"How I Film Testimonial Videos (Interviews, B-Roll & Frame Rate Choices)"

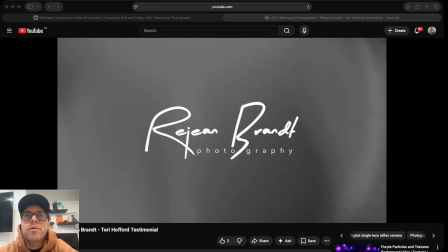4:02 We've worked together on shoots a ton over the years where sometimes he's on photography and I'm on videography, and we work together with clients. We've done some cool commercial jobs together. So anyhow, he reached out to me and brought me in to do this testimonial for him.
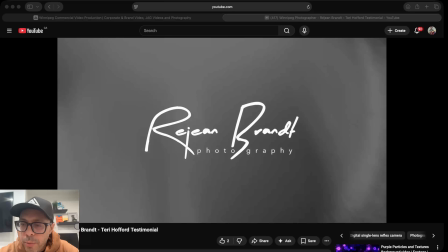4:19 So yeah, okay, I'm going to back it up to the beginning.
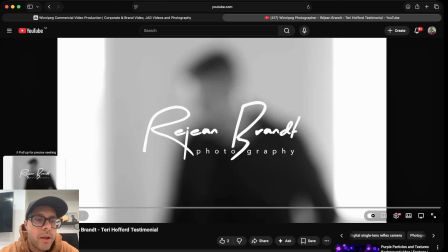4:25 And yeah, like I said, I chose to do it in black and white. I showed him the black and white. He loved it as well.
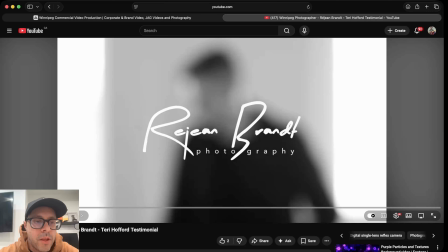4:30 So we went with that. It just really fit the vibe. Now, this first shot was cool. It was an out of focus shot So I was using a 50 millimeter, my 51.4, which has an incredible amount of bokeh when you shoot down at 1.4.
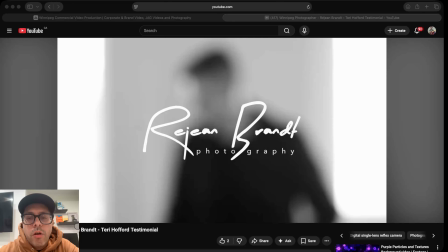4:47 So sometimes for artistic reasons, I'll shoot B-roll at a focus on purpose. That way like I said, I can put logos over top of it or play with it, or maybe I want light leaks. There's all sorts of reasons. So I love doing stuff like that. Now, let's let this play a little bit and we'll just keep discussing.
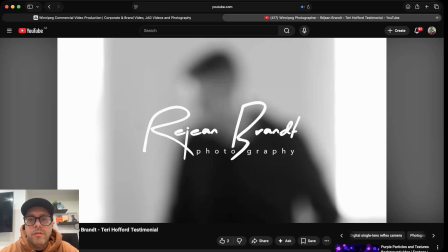5:07 But eventually this comes into focus. It starts out, and this is called a rack focus.
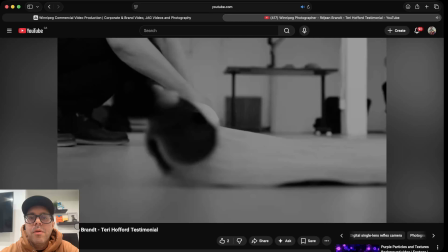5:15 And then it comes in and you get to see him. This is all considered B-roll.
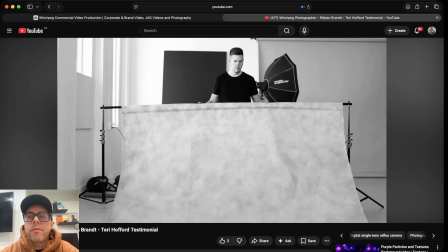5:20 B-roll is the footage that's happening outside of the actual main speaking.
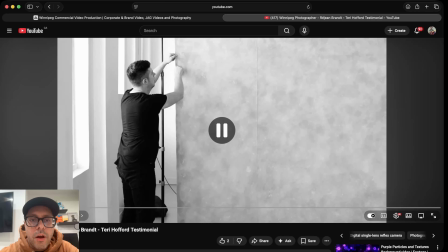5:24 So this is all B-roll. I'll stop right there. These would have been gimbal shots.
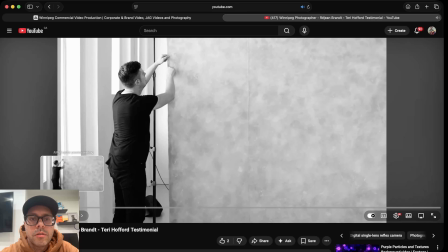5:32 Yeah, these were gimbal shots for sure. Just wide, gimbal, smooth, walking around.
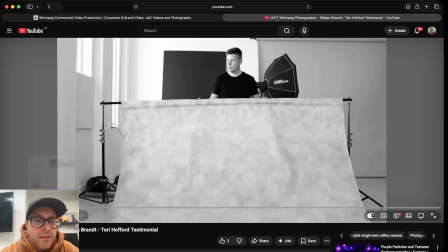5:42 Also, I'll stop there. The idea is that we're setting the scene, we're setting the tone.
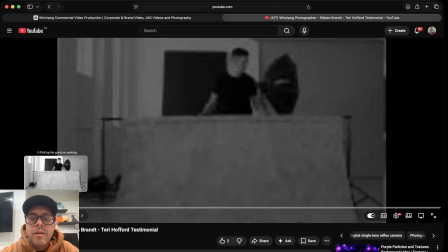5:49 So once he finishes looking at us, it dissolves and so once he finishes looking at us,
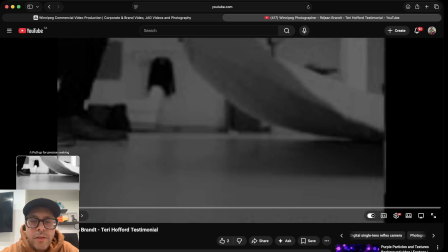6:00 okay, so what's happening here is this B-roll is setting the scene.
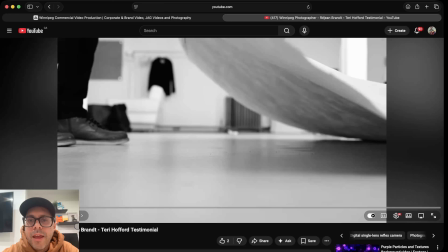6:06 So this is considered a detail shot. You see the backdrop, that canvas, and you see his feet, and then it cuts to what he's actually doing.
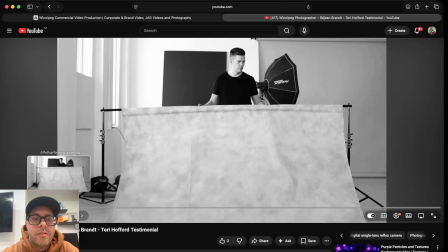6:17 So he's setting up the backdrop in the studio. So we're building to something, right? And you start to see, okay, he's in a studio, there's lights, so this guy is a photographer or a videographer or something.
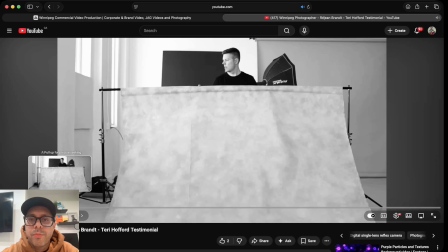6:27 Okay. So he's still setting it up.
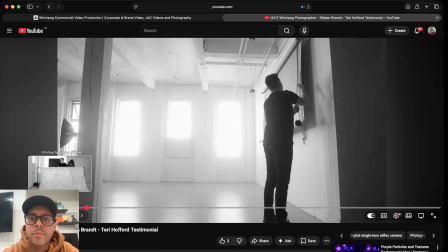6:36 Just some extra B-roll.
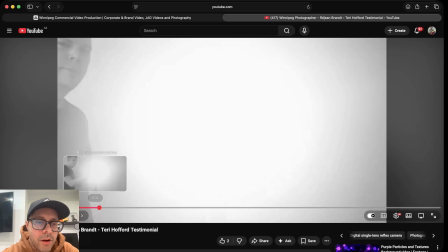6:42 So we first met.
Okay, so this shot here, I've done this a few times in many different projects,
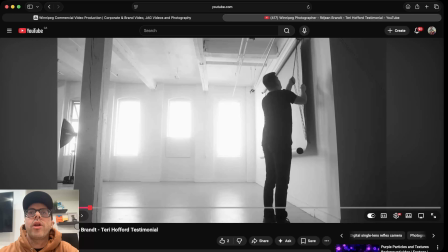6:50 just for something as a transition. What I like to do, you can do this in all sorts of different ways, but I like to find ways to get shots that can transition us from B-roll into the speaking.
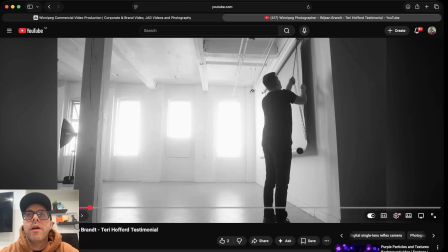7:03 And that could be, a camera pan. It could be a more extreme movement of the camera, like a whip.
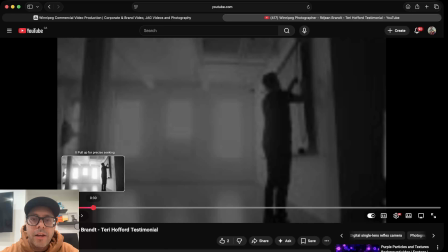7:12 In this case, I was just shooting straight at a light and I had him turn it on and it gave us a flash.
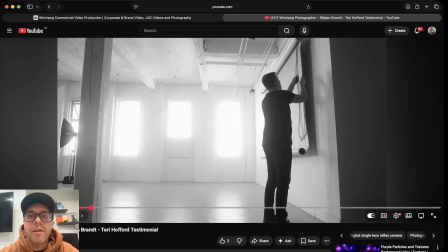7:18 So like a big flash of light. And then in my mind, I wanted to use that to, dip into the scene of her talking, and you use that flash of light as the transition. Okay, so let's watch that again.
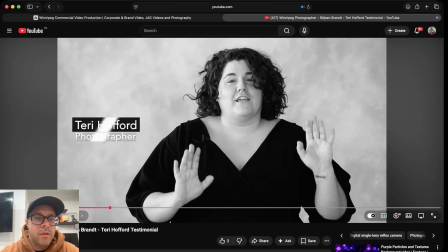7:35 So we first met when Rajan was having, I think it was an editing workshop.
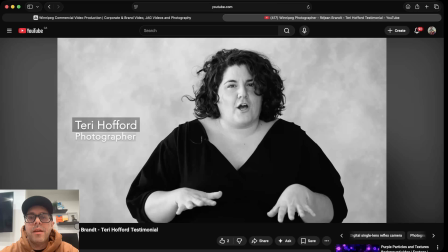7:40 Great. Okay, so now we're into the speaking. So a couple of things to note here. She has a lav mic on her, so we've got audio coming from this mic, and I have two camera angles that you would have noticed as well.
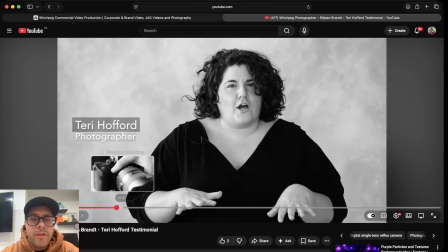7:56 So I've got the straight on shot, and then I like having a shot of someone talking off camera, not looking right at the camera.
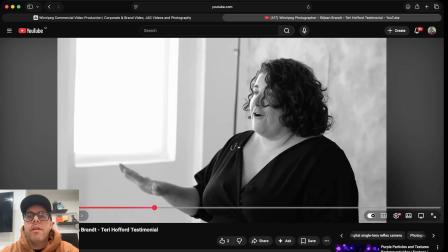8:04 So this one over here, I had from the side so that we get her, not looking right at the camera.
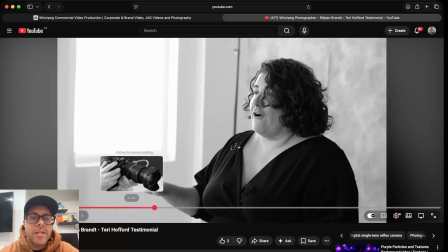8:10 And it just changes it up.